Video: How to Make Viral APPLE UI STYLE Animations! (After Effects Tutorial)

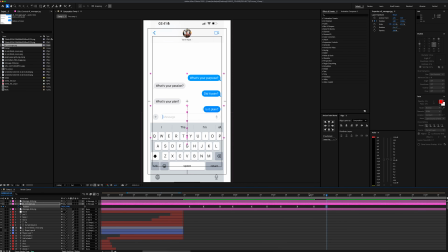Of course, these messages are actually lyrics of the song and placing them according to rhythm. And here is how it looks after everything is done.
What's your purpose? What's your passion? Did it pain? What's your plan? Is it plain? On a plane? Hydroplane? Perfecto.
Now it's time to deep dive into 3D world. First off, let's turn on 3D for the layers.
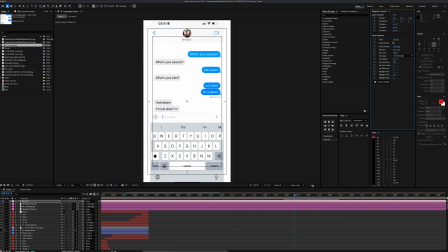Create a new camera layer and activate 2 view so we can see what's happening.
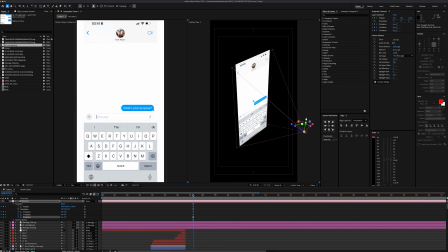Then I'm gonna position and X, Y, Z rotation keyframes in the camera, move the playhead here, and cut all the layers.
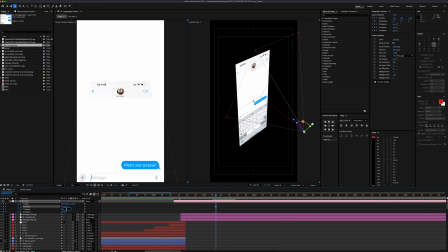By adjusting the position and rotation settings, I'm gonna set the first camera angle for the first message. But keep in mind, there is no single correct angle for this scene. You can make it look even better by spending more time experimenting.
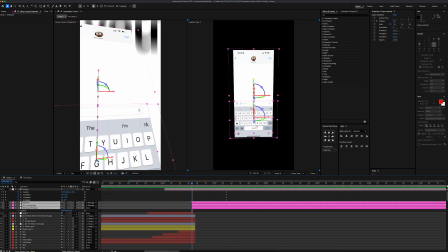Before making a camera movement for each word, we have to bring the screenshot properly first.
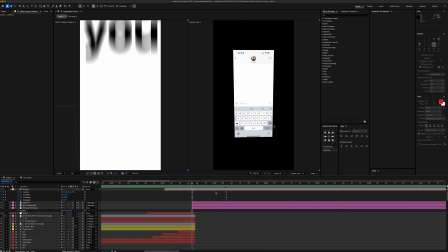To do that, I'm gonna go back a couple of frames and move the iMessage screenshot out of the scene by playing position and Y rotation.
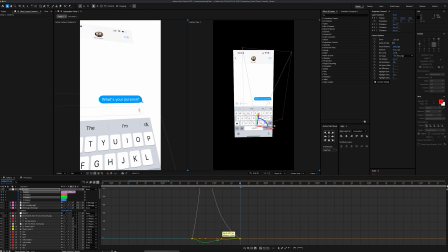Then select the keyframes and smooth them out in the graph editor. And here is the final result. So let's go ahead and move our camera to the next message. To do that, I'll move the playhead forward by 1 frame and add a Y position keyframe. Then, a few frames later, I will adjust the rotation until the message is clearly visible.
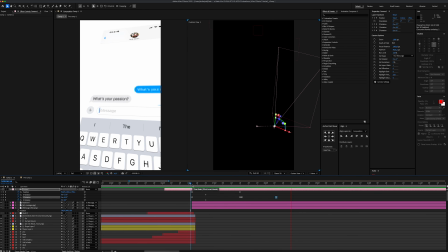And of course, I will apply ease and smooth it out in the graph editor. For the next movement, let's add one more keyframe.
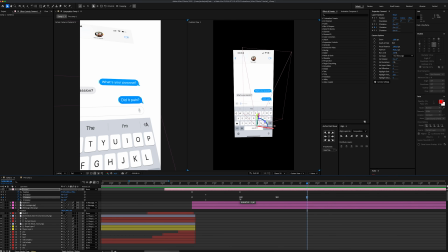Then, when the third message shows up, I will copy and paste the keyframe from the first message to match the same camera angle.
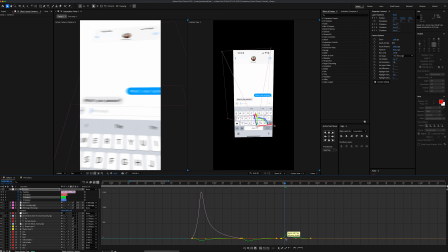Then make the movement faster in graph editor.
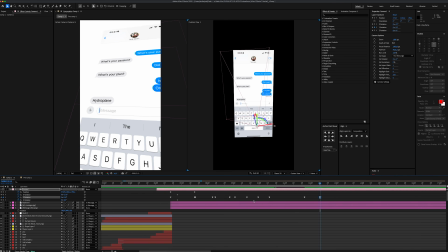And I will repeat the same process for the rest of the messages, with adjusting position and rotation keyframes, and especially with the graph editor. To keep this from getting boring, I'm just speeding this part, but by doing the same process for the rest of the messages, you will get the same result as I did.
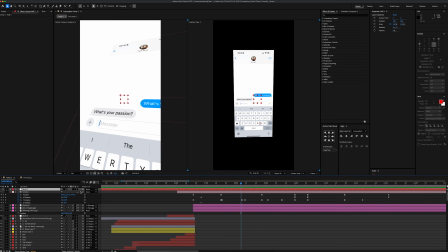After I finish the main camera movements, I'm gonna create a new null object, turn on 3D, and parent camera layer to it. Since the camera layer has already a lot of keyframes, adding more directly could get messy. Instead, by creating a new null object and applying additional keyframes to it, we can add a whole new dimension to the camera movement, making it feel richer and more dynamic.
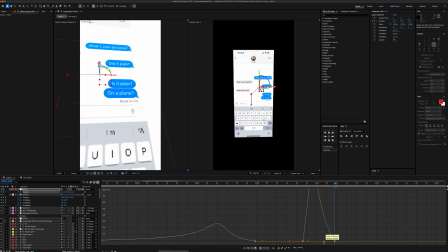And from now on, what I do is make movements more engaging by giving a position keyframes for null object. This will make the camera movements more natural and realistic instead of robotic movements.
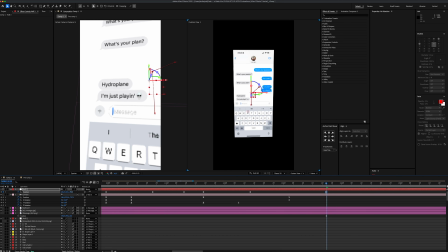For example, some fast zoom-ins or zoom-outs by adjusting keyframe speeds on graph editor. Everything is placed, now let's check out the final result.
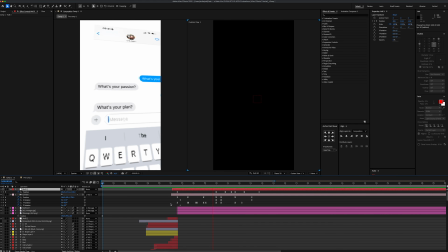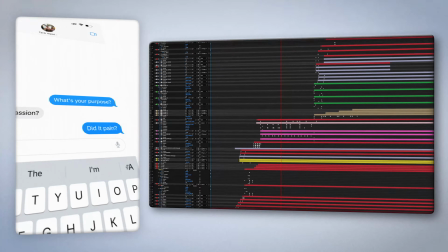With the scene complete, let's move on and see what's coming up next.
Is it plain? On a plane?
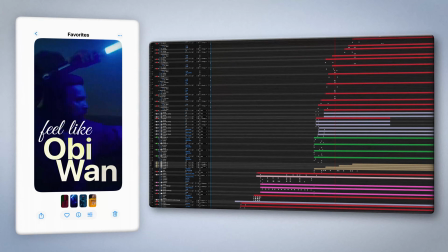Hydroplane? I beat my Joby, feel like Obi-Wan Kenobi, cause I'm a star and they can't hold me like I'm Kobe in the fall.
So, let's start by importing photo app screenshot into the timeline and set the Y position to 931.
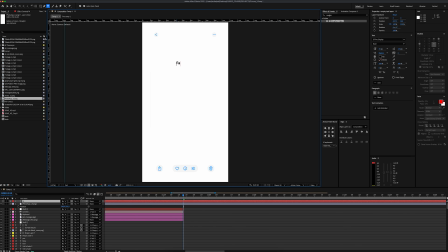To recreate the Photos app, the first thing I do is type favorites using the SF for a bold font and place it right here. Perfect. So let's go ahead and select the image, grab the rectangle tool and mask this little icon right here. Then duplicate the image in the timeline, remove the current mask and mask the other symbol right here. Then I'm gonna duplicate it once more, remove the mask and mask the icons down below one by one.
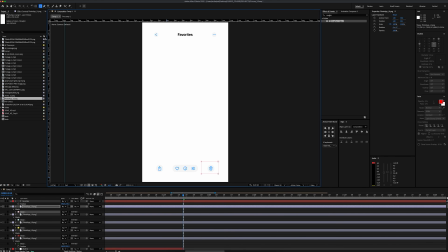Once all the masking process is done, we'll have total 5 mask layers for our scene. Great.
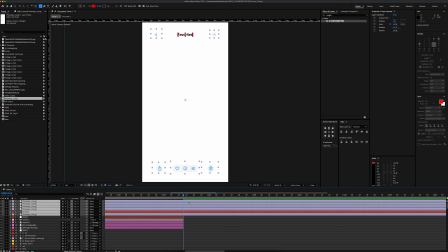So let's go ahead and move the text layer here on the timeline. Then select all the layers, move the playhead here and add a position keyframe for each one. Then I'm gonna go back a little bit and place each layers out of the scene one by one, just like that.
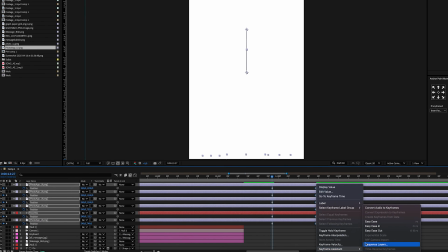And select all the keyframes, right click, convert to easies. Then open the graph editor and make it more smoother. Next, we'll space out each layer a bit, so they appear more smoothly with a nicer flow.
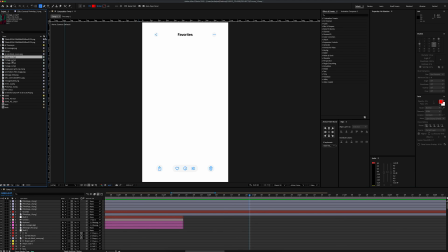Now let's close the keyframe settings and import our footage from the assets folder into the timeline.
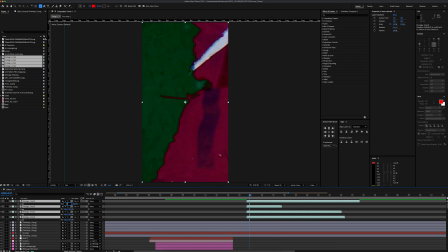Adjust the scale to 71 and Y position to 869.
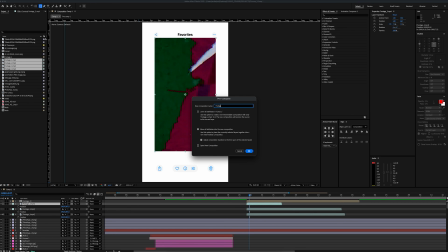And before adding some effects, I'm gonna pre-comp each footage one by one and name them footage 1, 2, 3 and 4.
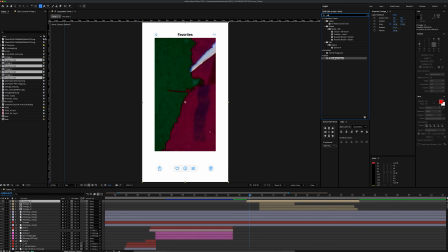To make the corners of the pre-comps rounder, I will add a roughen edge effect and adjust the settings like this.
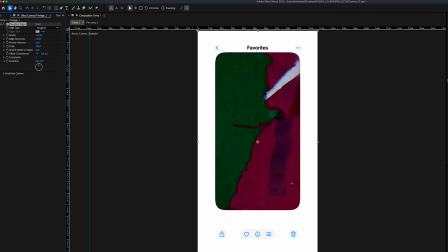Then I will paste the same effect onto the other pre-comp layers.
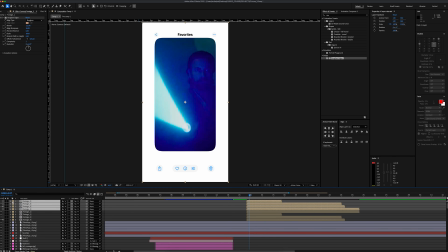Then let's select all the pre-comp layers, duplicate it, change the label color to dark green and adjust the scale to 6.
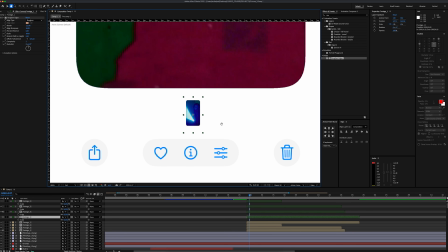Let's move the duplicated layers here and place them side by side just like that.
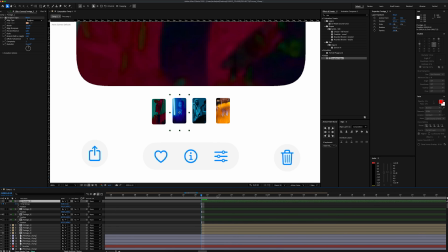Then we're gonna right click, go to the time and choose freeze frame for each layer. By doing that, the videos will behave like an image here.
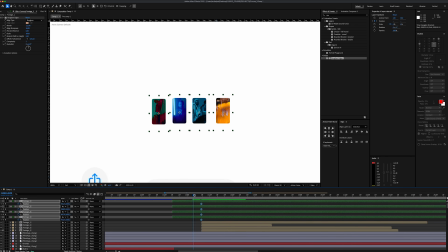And we're gonna add a position keyframe here. Then go back a couple frames and move them out just like that.
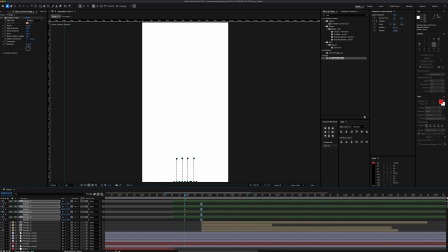And don't forget to smooth them out the last keyframes to get a better movement. Additionally, we're gonna add a position keyframe for each layer, set to 0, and once the position movement is done, set them back to 100%.
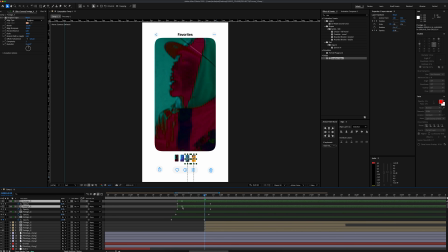Let's also give some gap between each layer so they can open one by one.
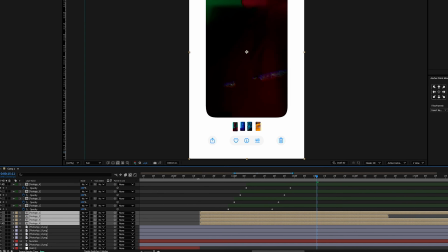Amazing. Now I'm gonna move the main footage to beginning of the scene and parent them like this.
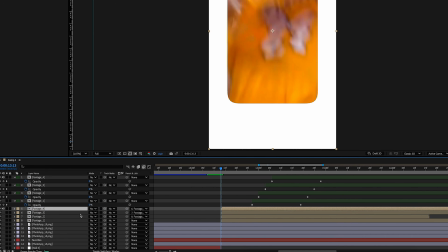Footage 2 is parented to footage 1, 3 to 2 and finally footage 4 to 3.
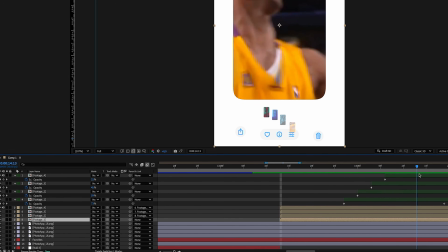By doing that, we'll able to control all the footage position in just one footage layer. Let's also move the playhead here and add a position keyframe to footage 1.
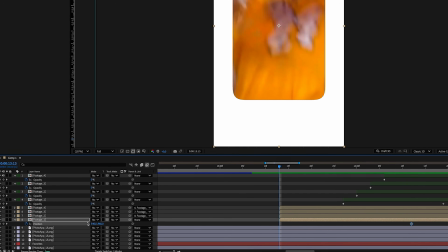Then go back to start of the scene and move them to right out of the frame.
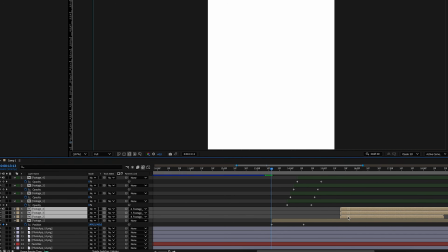Let's select the other pre-comps and move them over here temporarily, just so we don't get confused.
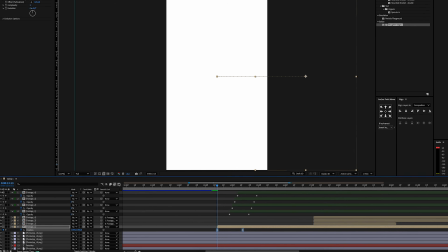Then we're gonna select the keyframes, make it easy ease, and zoom it out in the graph editor.
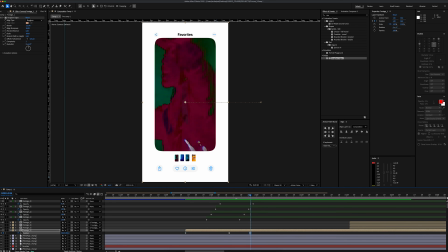Let's go ahead and add one more position keyframe here, and move the second pre-comp layer where the keyframes is on the timeline.
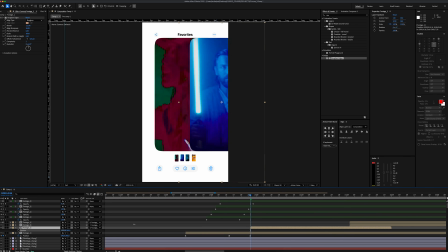Then we're gonna open the second footage position settings and move them out just like that.
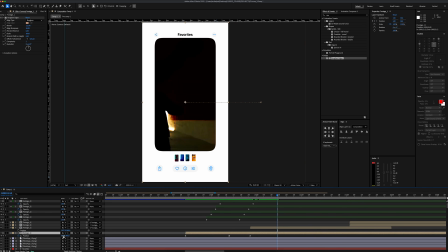Now let's move playhead about 20 frames forward and change the position of footage 1, so we can slide it out and bring footage 2 into the scene.
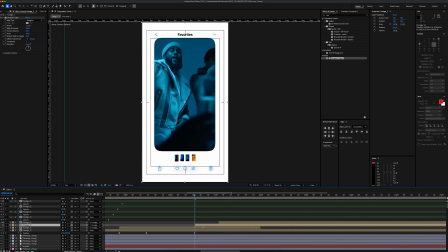And I'm gonna repeat the same process for the other two layers. With that done, we'll have fully completed animation for this scene. As you remember, there was some lyrics here, but nothing special. I just typed them out and added a bit motion. So to keep things moving and not bore you, I will skip that part. Now everything is in place, let's check out the final result.
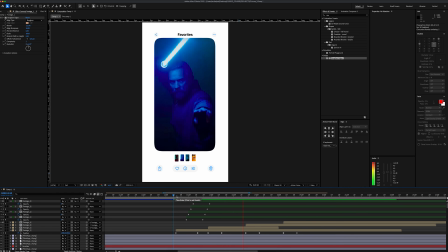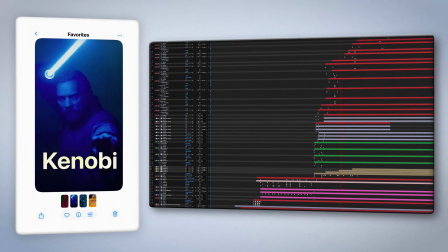With this incomplete, let's move on and see what's coming up next.
Because I'm a star, they can't hold me like I'm Kobe in the fourth.
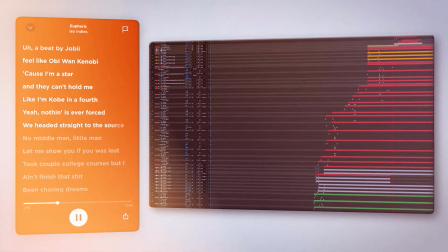Yeah, nothing is ever forced. We headed straight to the source.
First off, let's start by creating an orange solid layer.
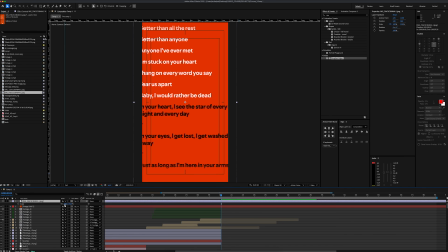Then I'm gonna import the Spotify screenshot from the assets folder, set the scale to 83 and my position is to 1017. Our first job is recreate everything here. First, I'll start with the name of the song. To do that, let's grab the type tool and choose SF Pro Display Bold font with a white color.
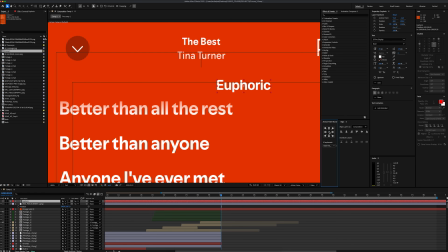After we write the name of the song, let's zoom in a bit, center the anchor point and place it here. Let's go ahead and duplicate the text layer and write the owner of the song with a medium font and place it here.
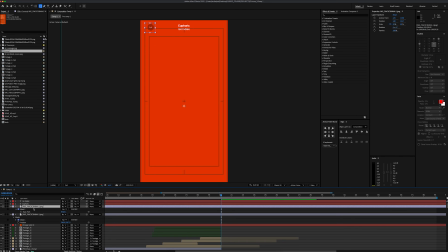Then I'm gonna select the screenshot and by using rectangle tool, we'll mask both vectors on the screen so we can give a position to them. I will duplicate this screenshot one more time, change the Y position to 814 and mask the music control part of the image by using rectangle mask as well.
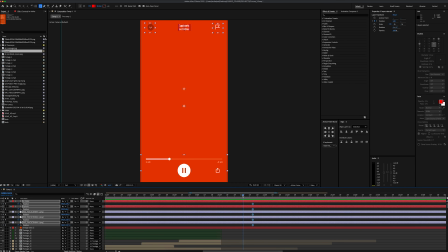Now we'll select all the layers and add a position keyframe here. Then go back at the start of the scene and move them out one by one just like that. Let's also select all the keyframes and make it easy and zoom it out in the graph editor. And as always, to bring the all layers to back in a cooler way, let's add a few frames of delay between each one.
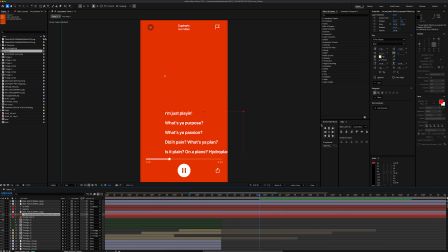Now it's time to make the lyrics animation. Let's start with pasting it the lines and place it just like that. You can also find this on the assets folder. So let's duplicate the orange solid layer and place it directly above the text layer. Then I'm gonna mask this part of the solid layer and give a feather something like 73. As you can see, we can control the lyrics easily now.
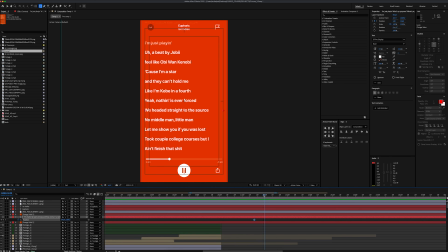Awesome. Now I'm gonna add a position keyframe here and a couple of frames later to go to the next line, I will change the position and center the line just like that. To make it look just like a Spotify, let's apply easy ease to the keyframes and smooth them out in the graph editor.
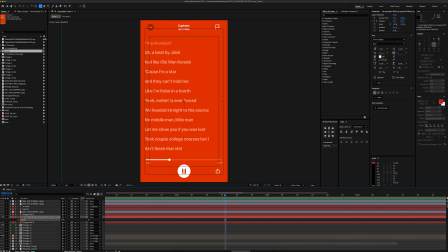Next, we'll adjust the opacity to 50% and duplicate the text layer. Then set the opacity to 100%.